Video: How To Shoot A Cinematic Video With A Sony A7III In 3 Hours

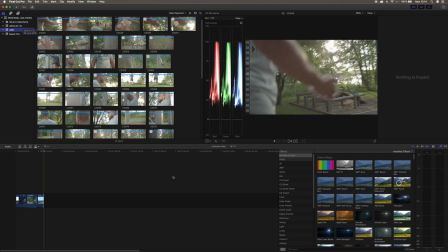(13:57)
So we're gonna keep working our way from the storyboard. We're gonna open that up, jog on the bridge, arrive at the gym. Okay, that is gonna be our next scene. So we shot that like before the last that we got.
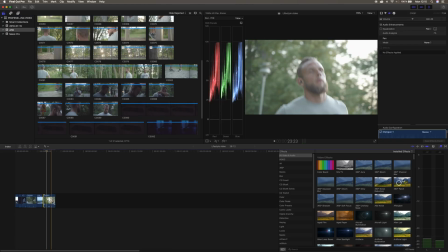(14:11)
So we're gonna drag this down. All right, we're gonna have that for 1 second or 2 seconds.
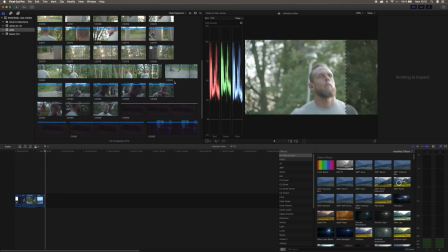(14:17)
And then we're gonna cut in the other scene that we got with the shoes running so that it feels dynamic.
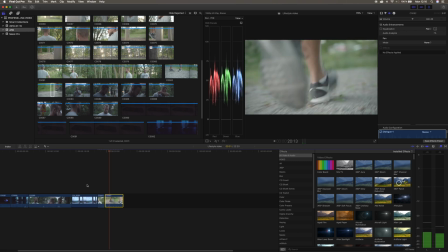(14:24)
Okay, we can extend this just a little bit. And then we're gonna cut back to the other clip that we had where Oscar is braking and he's walking towards the gym. We wanna have a wide shot showing off the location of where he actually showing off the location of where he actually is.
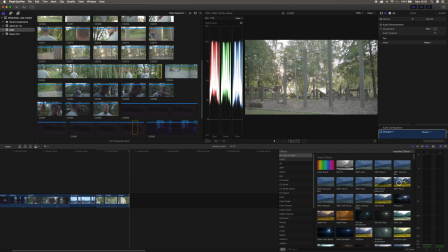(14:43)
And then we're gonna cut in this scene that we got here that I got with the gimbal, and we're gonna drag this down. All right, we can slow it to 50% so it still feels like same kind of movement. I want the sun to like pop out so that you can see that the sun is like giving us a flare.
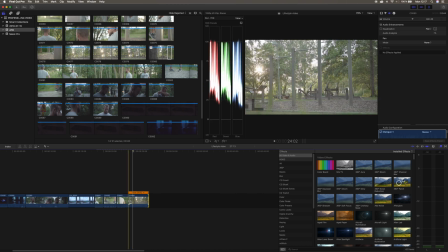(15:02)
The sun is rising up from the horizon and it's starting to come alive a bit more like that. That is perfect. Now we want to have like when Oscar, we want to have the scene where Oscar is taking on his chalk on the hands, because that is what you do before you actually work out.
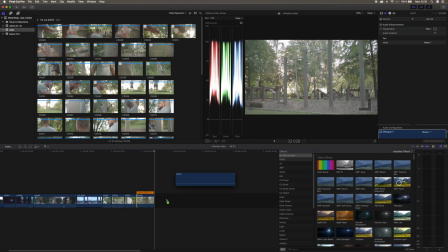(15:22)
So that is going to give us a nice transition with the flare that we got in the clip before.
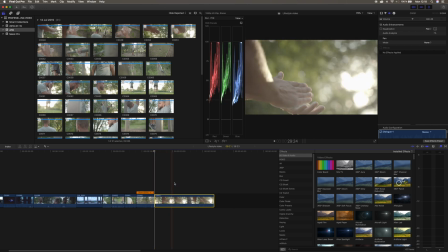(15:27)
And then we got this clip where the powder is like falling off his hands when he's rubbing them like that.
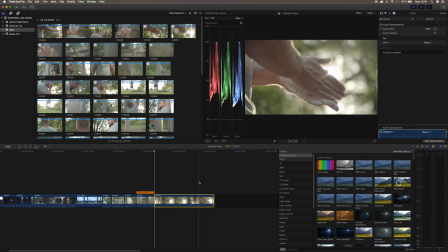(15:35)
So this, we're going to cut it here and we're going to slow this down to 25%. And then we're gonna drag this down to somewhere like 2 seconds. And now we wanna change to the other scene where I did like from behind. so that we got two different scenes, but he's doing the same thing.
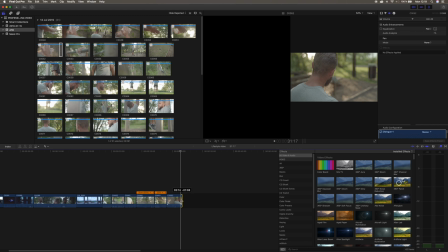(15:55)
And I think like somewhere around there should be good. Now we're gonna have the grabbing the bar shot.
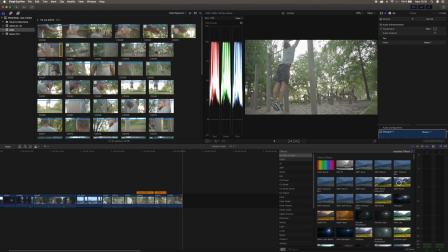(16:00)
So we're gonna have this shot, and then we're gonna drag this down.
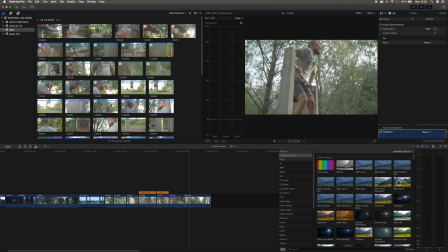(16:05)
Okay, let's see if we can cut in, like make some really short cuts. I really like that shot, so we're gonna slow this down. I got an idea. We're gonna do speed ramp to when Oscar is in the air.
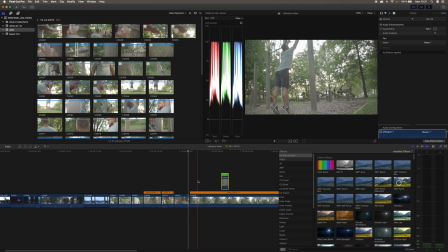(16:25)
He hasn't grabbed the bar yet, so here, this is where we want to slow down. So Shift B, and then we're gonna choose 100, and we're gonna zoom in on this.
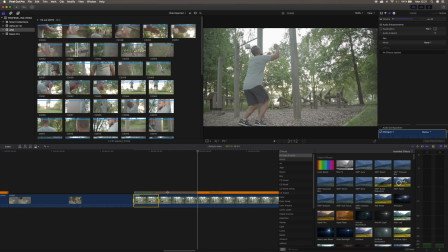(16:37)
And we're gonna drag this, like this gray area.
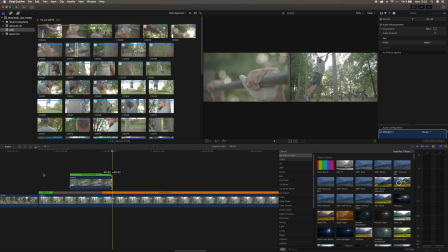(16:41)
We're gonna drag down, and then we'll drag it out for like 22, and then we're back to the muscle ups. So we're gonna cut fast forward a little bit, and we're not gonna have this in slow-mo because I want it to feel like it's moving fast. It's like some kind of like really intense workout.
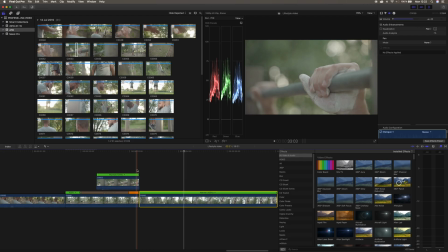(17:02)
So we're gonna keep this fast, and the only part that we're gonna have in slow-mo is this when it grabs the, and then we can use the scenes. Like we got a couple of different shots. We got some close-ups, we got a far away shot,
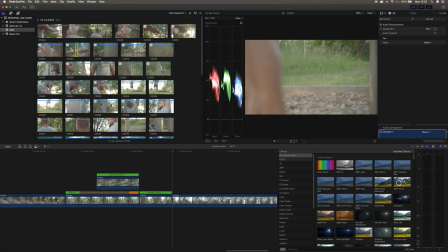(17:15)
and we can use those to interconnect between the clips to make it feel like he's doing way more than he actually was. We don't want the clips to be too long, because if they're too long, then it will not sell the concept of Oscar actually working out.
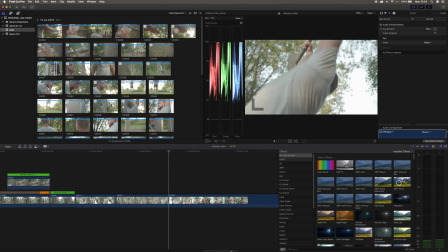(17:29)
And then we jump to the wide shot. Here we go. And then we cut this in.
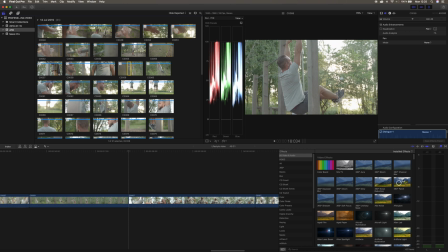(17:37)
And then we can jump to this shot where he's training his abs, so that it feels like he's doing actually workout, and you know, you don't have to have all the transitions in between where he goes down, jumps up again. You know, you can just interconnect the clips to make it feel like we are shooting an entire workout.
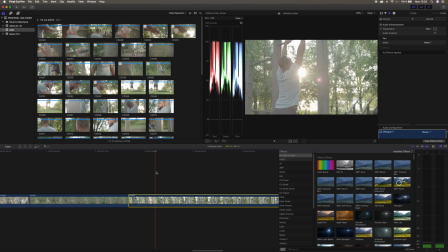(17:56)
So we're gonna have that, and then we're gonna like take some around here, and we're gonna cut it.